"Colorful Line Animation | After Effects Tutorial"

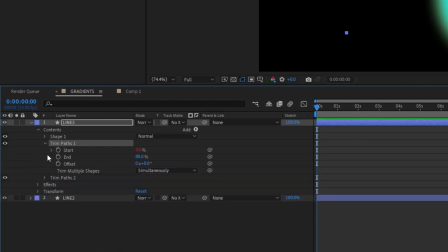[8:14]
Okay, I'm gonna jump into trim path number one over here.
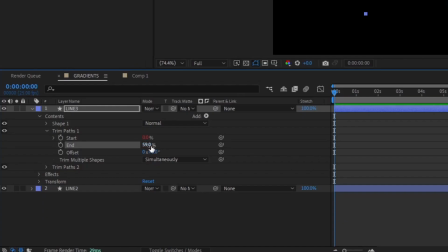[8:18]
I'm gonna drag this down to maybe like 59% of our base line.
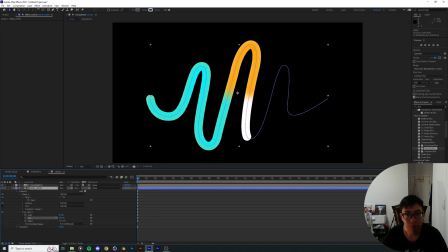[8:24]
And so the same principle applies as we drag it up.
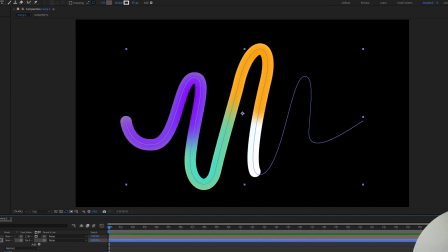[8:27]
So I spent the next few minutes adding more color strokes onto the line, and with each new stroke, the line gets increasingly shorter.
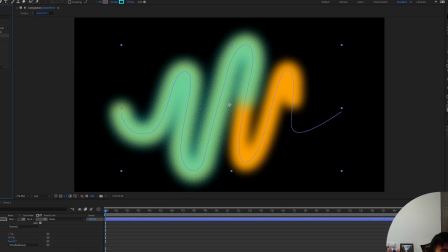[8:36]
And as you may have noticed, one of the lines has been distorted to make it look as if it's surrounded by grains.
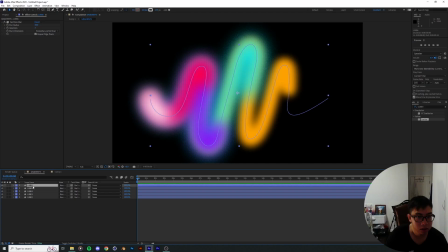[8:42]
Well, that was achieved thanks to an effect called scatter. I'm trying to think of things that we can actually do to these lines over here. You know, work that will create a little bit of a textures inside. More stuff to it.
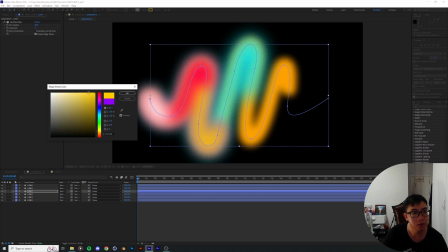[8:55]
I'm gonna duplicate this line. Maybe color it yellow. And put in a ball action, CC ball action, yeah.
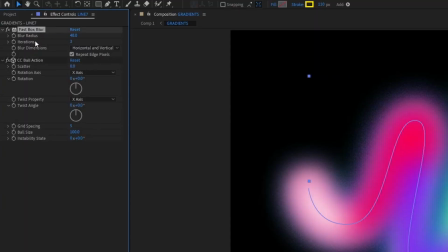[9:04]
And delete this fast box blur over here.
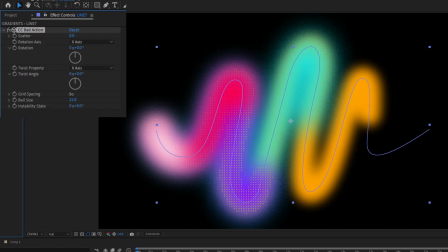[9:07]
I'm gonna decrease the ball size and just increase the spacing over here.
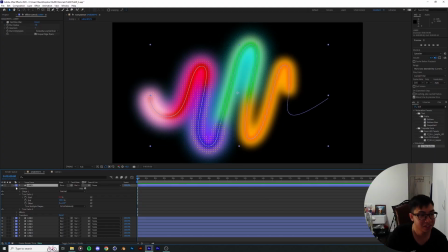[9:14]
I'm enjoying this. This is very therapeutic experience over here. Wow.
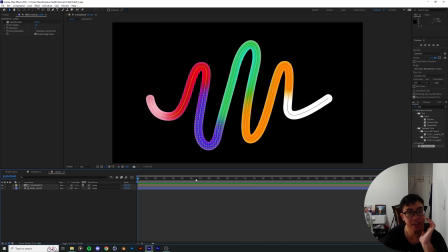[9:26]
Okay, so now we've sort of got a line that looks pretty good. I'm actually very happy with this result, actually. What we're gonna do now is jump into keyframing and animating and, you know, putting this line into life,
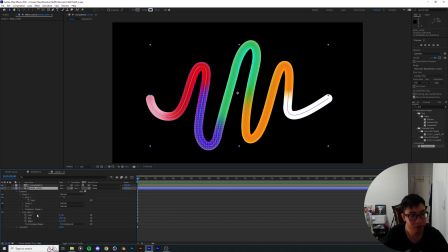[9:41]
which is one of the parts that I most enjoy during the process. what I'm gonna do now,
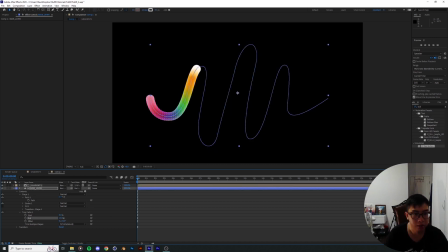[9:47]
my plan is to have the line grow out over here and just swish to this part,
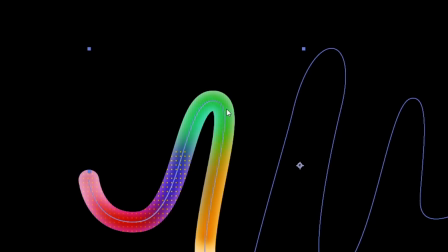[9:53]
and this one is gonna come off with some sort of momentum.
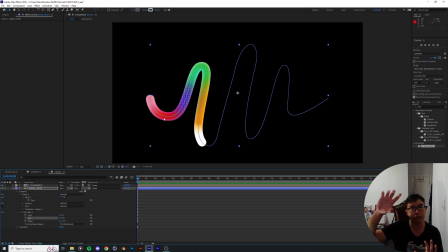[9:56]
Because of the momentum of the line, it's just gonna slightly drift up like a kinetic motion drifting up from the motion of the line.
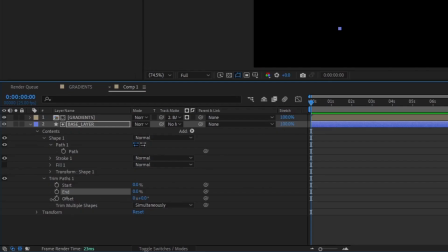[10:05]
So right now I'm gonna put a keyframe at N.
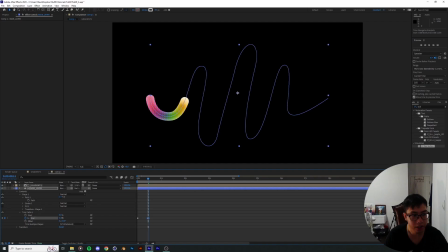[10:09]
Over here I'm gonna drag it to 8, sort of like an anticipation of what's gonna happen next. A few frames later, I'm gonna drag it up to 30%, sort of where it's gonna end up at the bottom of hill number 2.
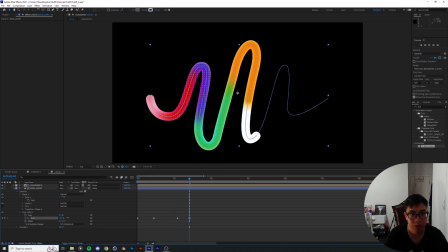[10:29]
A few seconds in, because it's gonna jump over hill number 2 and it's gonna land at the bottom of hill number 3, and boom, it's gonna end up over here and take some time to finish this whole sequence.
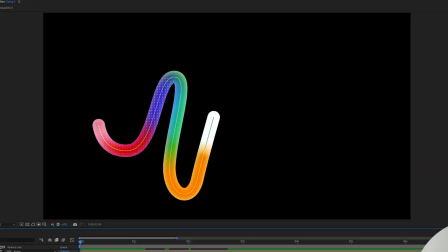[10:44]
Yeah. If we watch it back, it's gonna... Wow, that looks good.
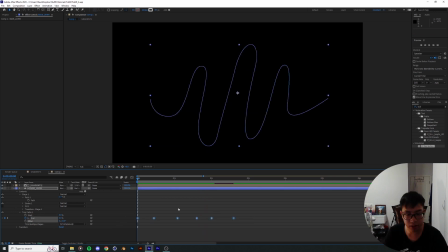[10:51]
highlight all the keyframes over here and press F9. And over here, for the part that where it goes from the beginning to the bottom of line number 1 over here,
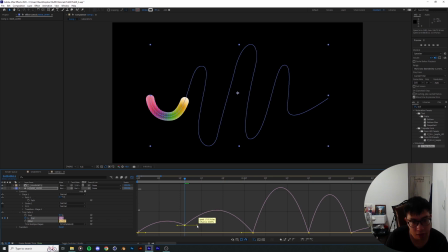[11:05]
I'm gonna make sure that's a smooth curve. Like so. So we're in the speed graph, by the way.
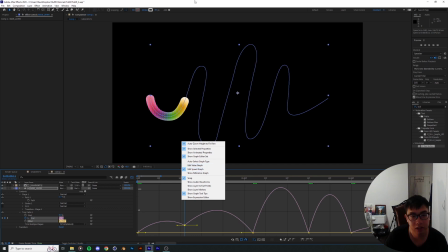[11:11]
If you don't know, you can toggle between the value graph and the speed graph. I always tend to use the speed graph.
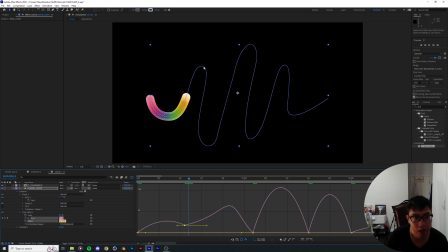[11:18]
But up here, as soon as it's, I want it to sort of jump, like skip through this line, skip through the tip right here, and ease down wherever it gets to the bottom.
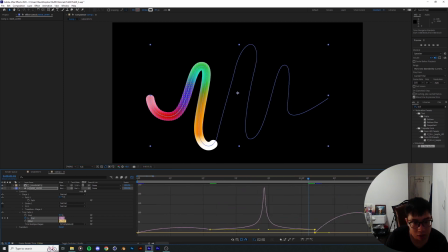[11:31]
But it's also not gonna land at zero pixel per second over here. Let's just play that back. Boom. Yeah, there we go. Like that. And also this one is just gonna skip through hill number 2 as well.
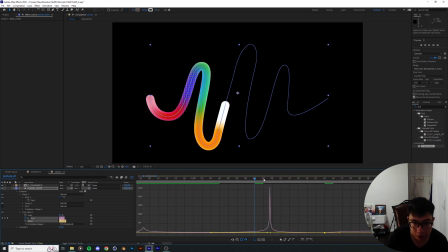[11:50]
I'm gonna drag that in. This whole line over here is just indicates the speed that it's going through from this keyframe to this keyframe, and that's super fast. How it's going through that. Maybe too fast. I still want to see a little bit of the action going on.
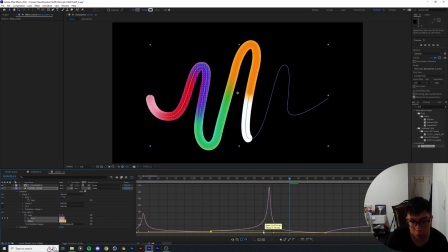Same goes for the final hill before it stops at the end.